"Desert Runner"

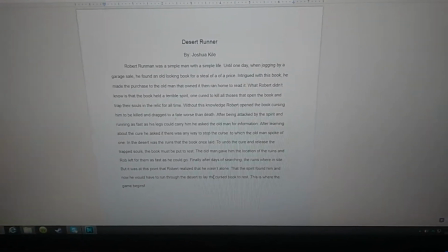[0:35]
This is my part 2 to the assignment Masterful trailers for thinking strategies.
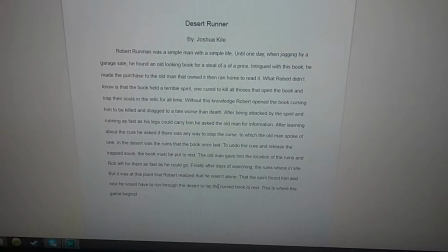[0:40]
The story is, Robert Ummon was a simple man with a simple life until one day, while jogging by a garage sale, he found an old-looking book for a steal of a price. Intrigued with this book, he made the purchase to the old man that owned it, then ran home to read it. What Robert didn't know is that the book held a terrible spirit,
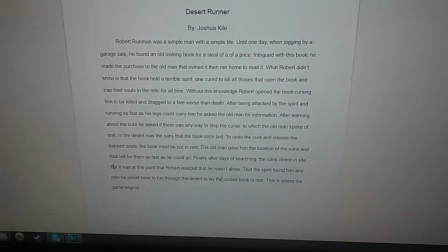[0:59]
one curse to kill all those who opened the book and trap their souls in the relic for all time. Without this knowledge, Robert opened the book, cursing him to be killed and dragged off to a fate worse than death.
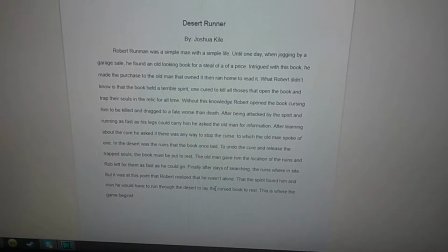[1:11]
After being attacked by the spirit and running as fast as his legs could carry him, he asked the old man for information.
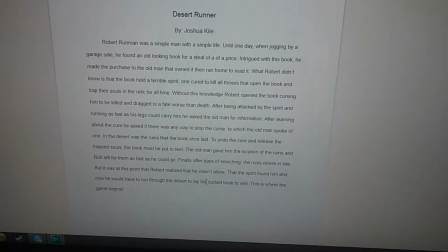[1:17]
After learning about the curse, he asked if there was any way to stop the curse, to which the old man spoke of one. In the desert was ruins that the book once laid.
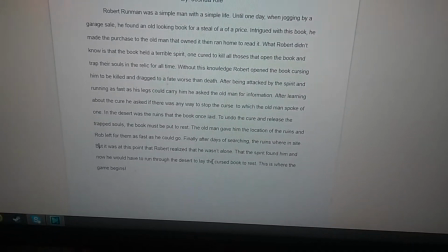[1:30]
To undo the curse and release the trapped souls, the book must be put to rest.
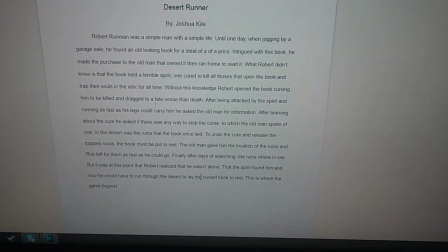[1:35]
The old man gave him the location of the ruins, and Robert left for them as fast as he could go. Finally, after days of searching, the ruins were in sight. But it was to the point Robert realized he wasn't alone.
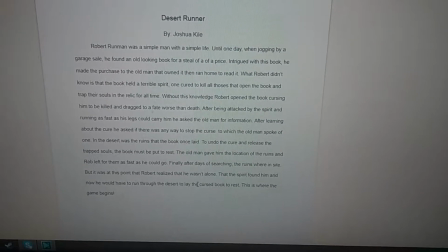[1:49]
That the spirit had found him, and now he would have to run through the desert to lie the book to rest.
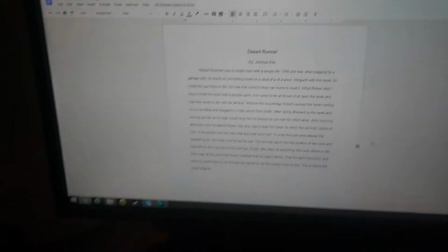[1:57]
This is where the game begins, or in this case, the trailer. The storyboard is right here.
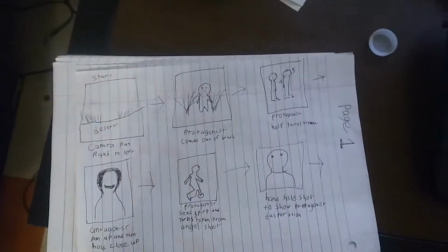[2:04]
This is on handheld camera because I couldn't draw on a computer to save my life.
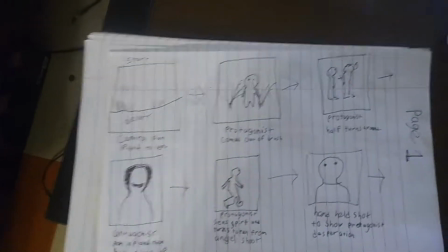[2:10]
It starts in the desert with a panning shot from right to left to establish the setting and give a feeling of unease.
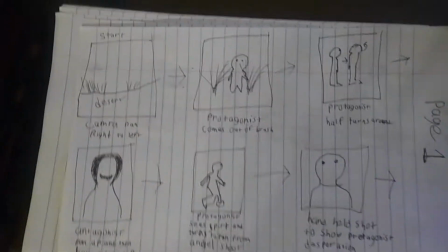[2:18]
The protagonist comes out of the brush in the same shot and then stops when it turns around.
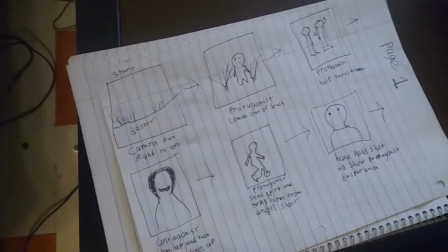[2:25]
Half turns around. This shows the antagonist with a pan-up shot, then holds a close-up.
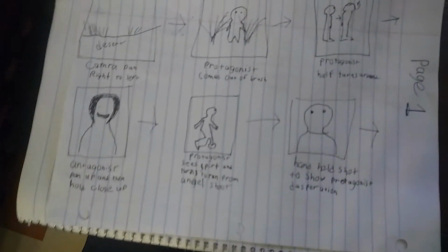[2:32]
This turns into the protagonist sees the spirit, then turns to run away from it with an angled shot.
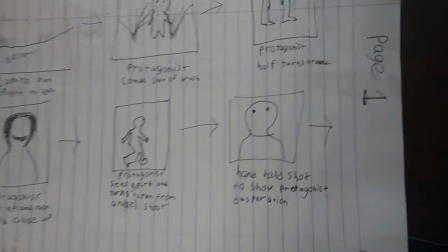[2:43]
This goes to the handheld shot to show the protagonist's desperation.
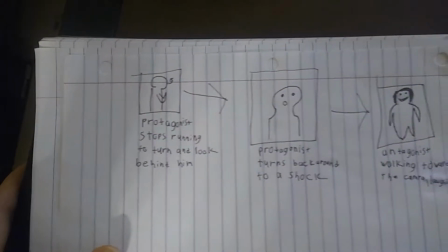[2:49]
After this, the protagonist stops running to turn and look behind him to see if he lost the spirit.
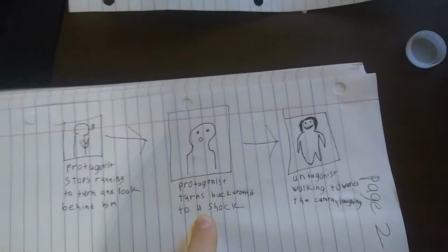[2:56]
This goes to a center shot with the protagonist
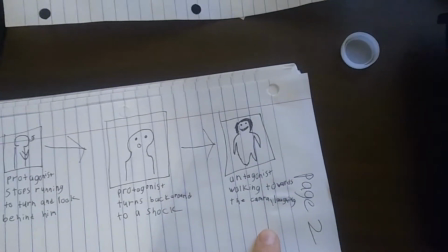[3:02]
shocked because the next shot has the antagonist working towards the camera laughing.
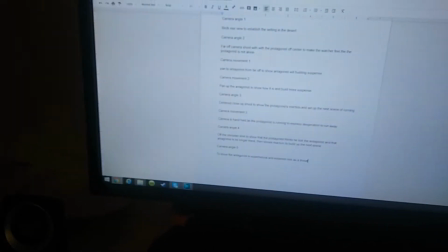[3:08]
These camera angles are all established and shown
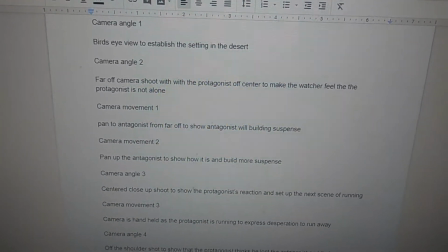[3:13]
here with the bird's eye view to establish the before-mentioned desert.
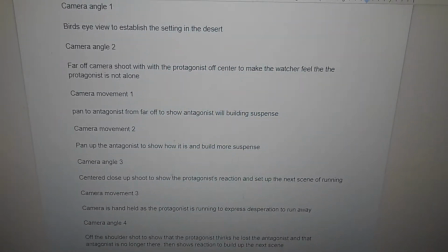[3:18]
A far-off shot with the protagonist off-center to make the watcher feel the protagonist is not alone.
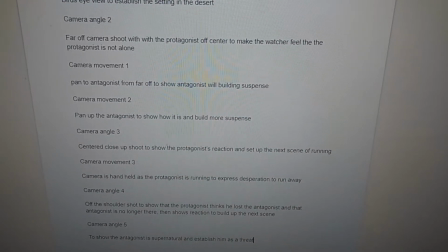[3:25]
The camera movement, the pan the antagonist from far off to show the protagonist while building suspense.
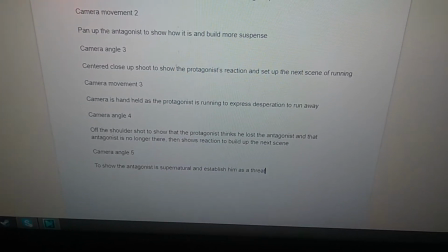[3:32]
Camera movement 2, pan up the antagonist from leg to, head
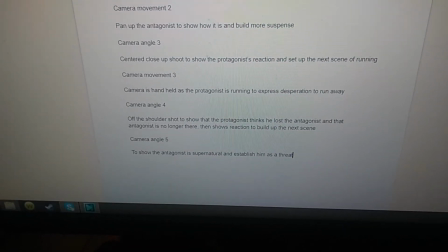[3:43]
to show off the antagonist and build up more suspense.
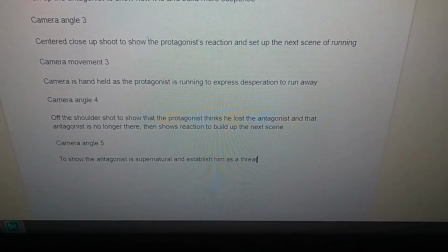[3:47]
Camera angle 3, center close-up shot to show the protagonist's reaction and set up the next scene of running.
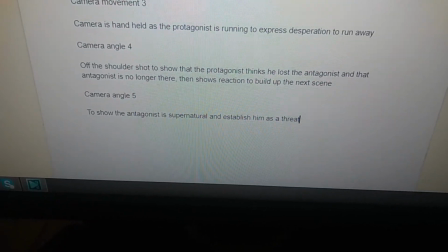[3:56]
Now, this was the movement 3, which was the handheld camera, which was to try to express the running, his desperation in running away from the spirit in this case, or the antagonist.
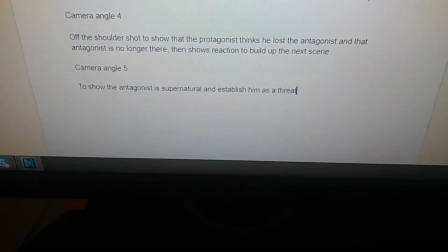[4:12]
Angle 4
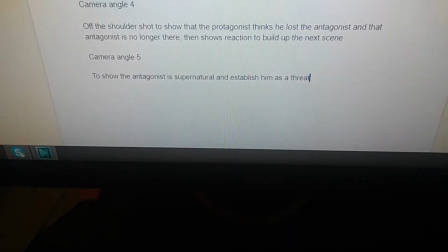[4:14]
was off the shoulder to show that he had thought that he lost the spirit and was no longer chasing him.
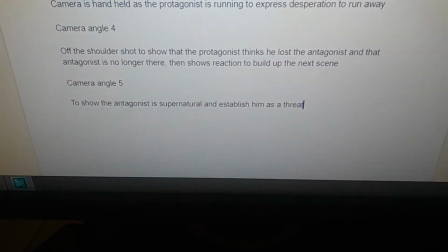[4:23]
But it holds its position to show his reaction and to build up the next scene where
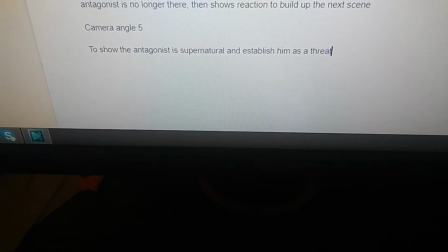[4:28]
it shows the antagonist is meant to be at least some kind of threat and or supernatural.
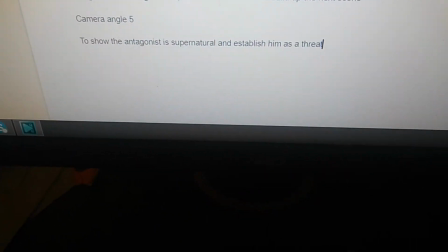[4:34]
Thank you for watching.